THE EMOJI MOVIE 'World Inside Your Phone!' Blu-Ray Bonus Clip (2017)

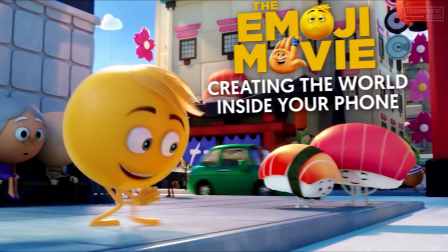[0:04]
So Textopolis, obviously we had to invent what it looked like and what it felt like, but we got all of our clues from the phone, and we just kind of built it from there.
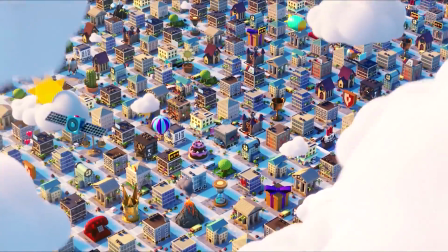[0:13]
When we're far away, all of the buildings look like very familiar emoji icons that we've all seen.
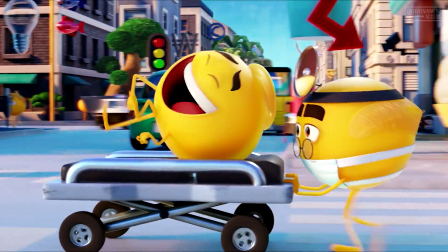[0:19]
But when we get close, it gets very detailed, and you see the whole world behind it that we didn't even know about.
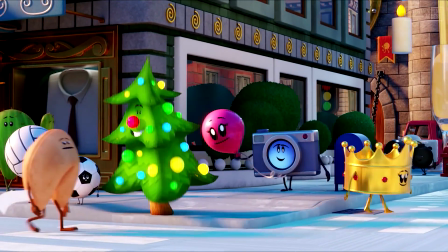[0:27] Merry Christmas! It's still September, Tim.
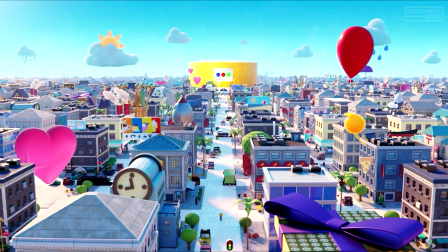[0:30]
You know, the first time I came to LA, that was one of my inspirations for Textopolis. You know, you don't see the limits of the city, right? And everything is laid out in a grid.
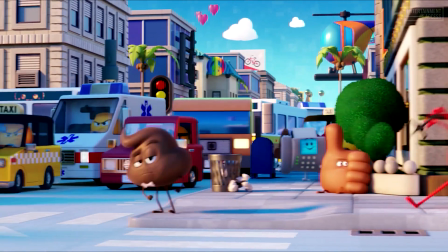[0:41]
Another inspiration from LA is these crazy signs and sometimes architecture that resemble objects.
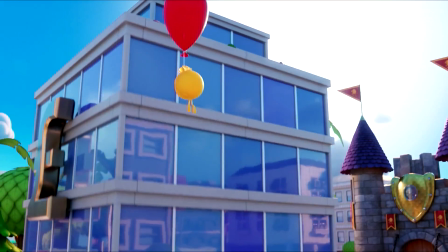[0:49]
It's funny how they play with the scale, and I love that. So that's basically one of my sources of inspiration for this. One of the big problems with Textopolis is that from the point of view of the characters, it looks infinite.
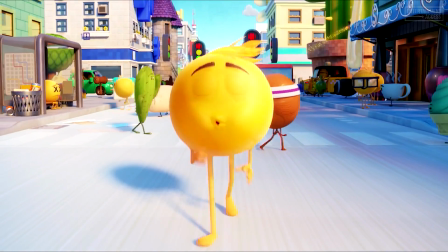[1:02]
We had to give that feeling of limitless space, but at the same time limit the distance which our eye could actually see. One of the ways we did that is to make sure that we don't usually shoot directly down one of the roads,
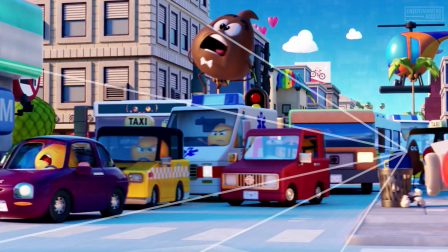[1:15]
but we make sure that we shoot slightly to one side so that the lines of perspective actually converge in the frame.
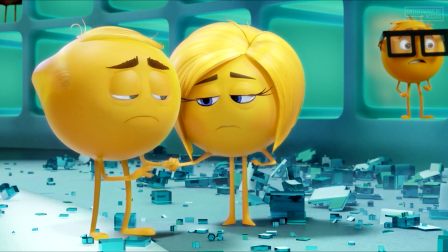[1:23]
One of the most powerful moments in the movie was when Gene suddenly realizes that he doesn't fit into the world,
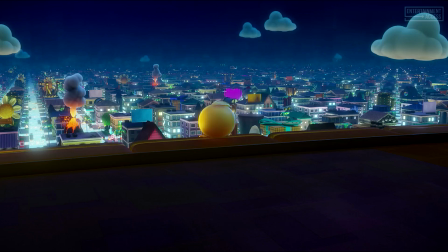[1:30]
and he surveys the world of Textopolis. We really wanted to make sure that we shot it in such a way that all those lines converge towards Gene.
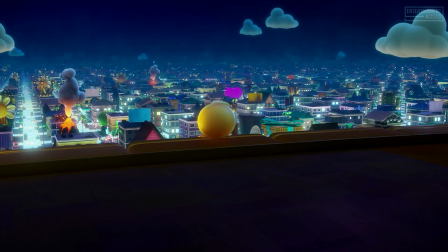[1:40] Now everybody thinks I'm a malfunction.
So the three heroes journey outside of the text app, where few have gone before, into the wallpaper.
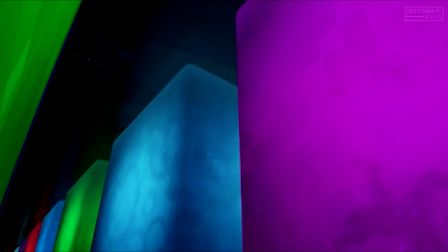[1:51]
This vast world filled with apps that are the size of mountains.
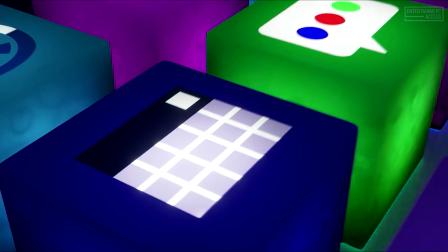[1:55]
So when we did the wallpaper, we set the world up on a grid, and it's the in-between place between these giant app worlds that our characters have to make it through. And each of these apps are their own different world, and they have their own unique personality.
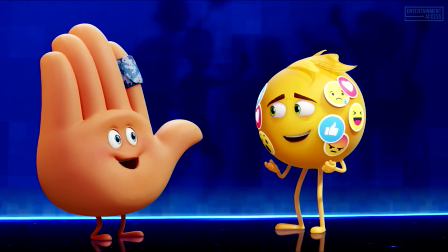[2:11]
So we wanted to incorporate real apps into the movie, but it had to serve a story purpose. So in this story, we knew we needed some kind of seedy place for the bad guys to hang out. So we created a piracy app. So it's filled with barrels and jugs and lanterns that are swinging, and it just feels like a really fun bad guy pirate hangout, except it's filled with viruses and spam that just won't stop talking,
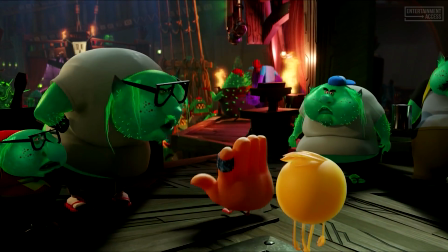[2:38]
and internet trolls. So that's how we kind of went forward on that and created that world. We imagined YouTube the way in which you would look at it on a phone.
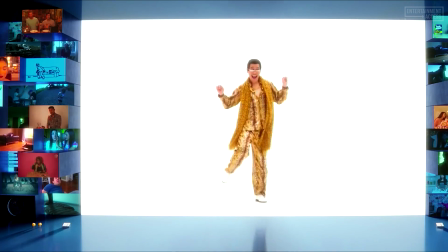[2:48]
A YouTube image fills up the entire screen. And relative to that screen, our little emojis are absolutely tiny. And so when you see the YouTube world, you see that through the eyes of the emojis, so those images are actually huge.
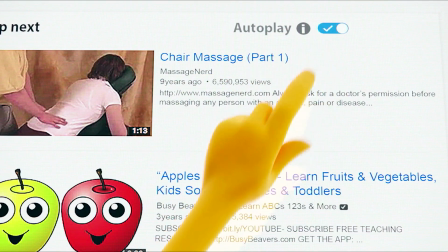[3:03] They'll be in there for hours.
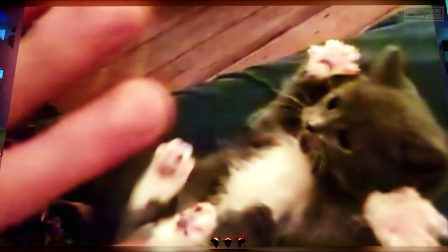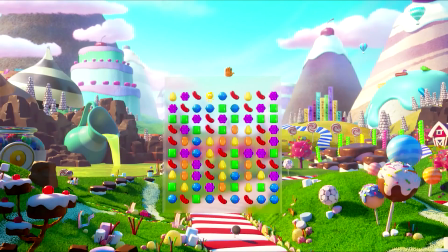[3:11]
So for Candy Crush, Gene, our hero, looks like a little lemon drop, and the game thinks he's a lemon drop.
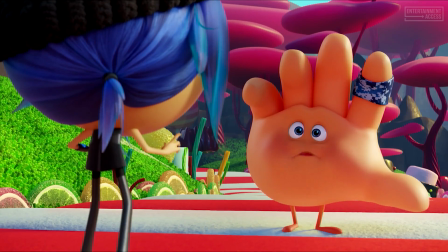[3:17]
And so this is the first time that High Five and Jailbreak start to work together and form a team.
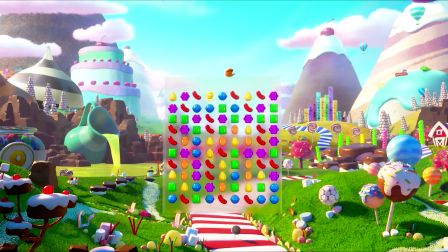[3:23]
So that's what that app was about. We needed to show applications from the point of view of a user who might be playing them so that they recognize what they're seeing. On the other side, we also wanted to make sure that we explored these environments in a way that you never could if you were playing the game.
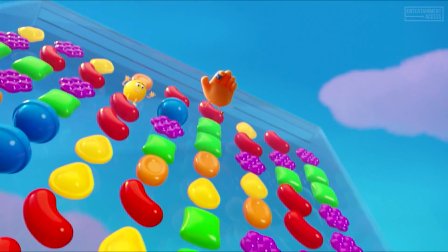[3:39]
So we had a lot of cool camera angles that we could take the audience on a journey with.
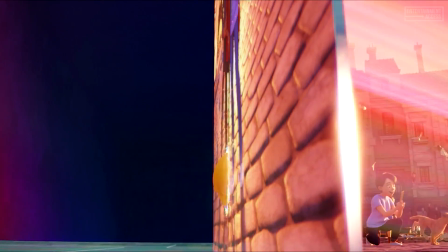[3:45]
For the Instagram app, we turned it into a world where our characters could go inside the photo and literally be in this frozen world.
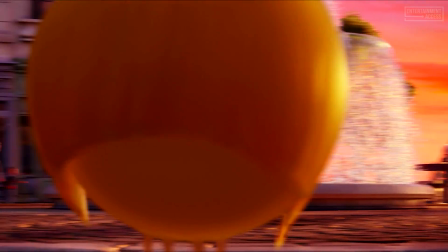[3:54]
And the scene we chose, it was a beautiful scene in Paris, France. And then at one point it turns very romantic,
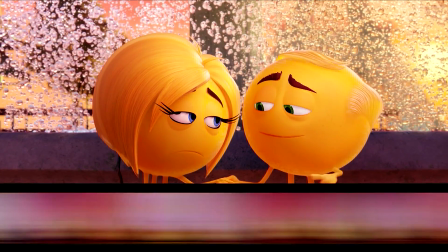[4:00]
and one of our characters actually uses a filter and changes the whole look of the set to just fit the mood, just like Instagram does.
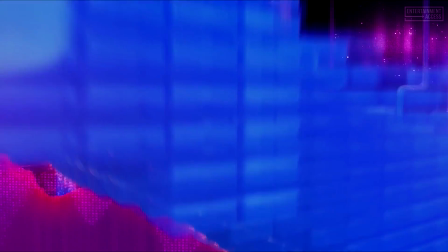[4:08]
Spotify is a world of music, right?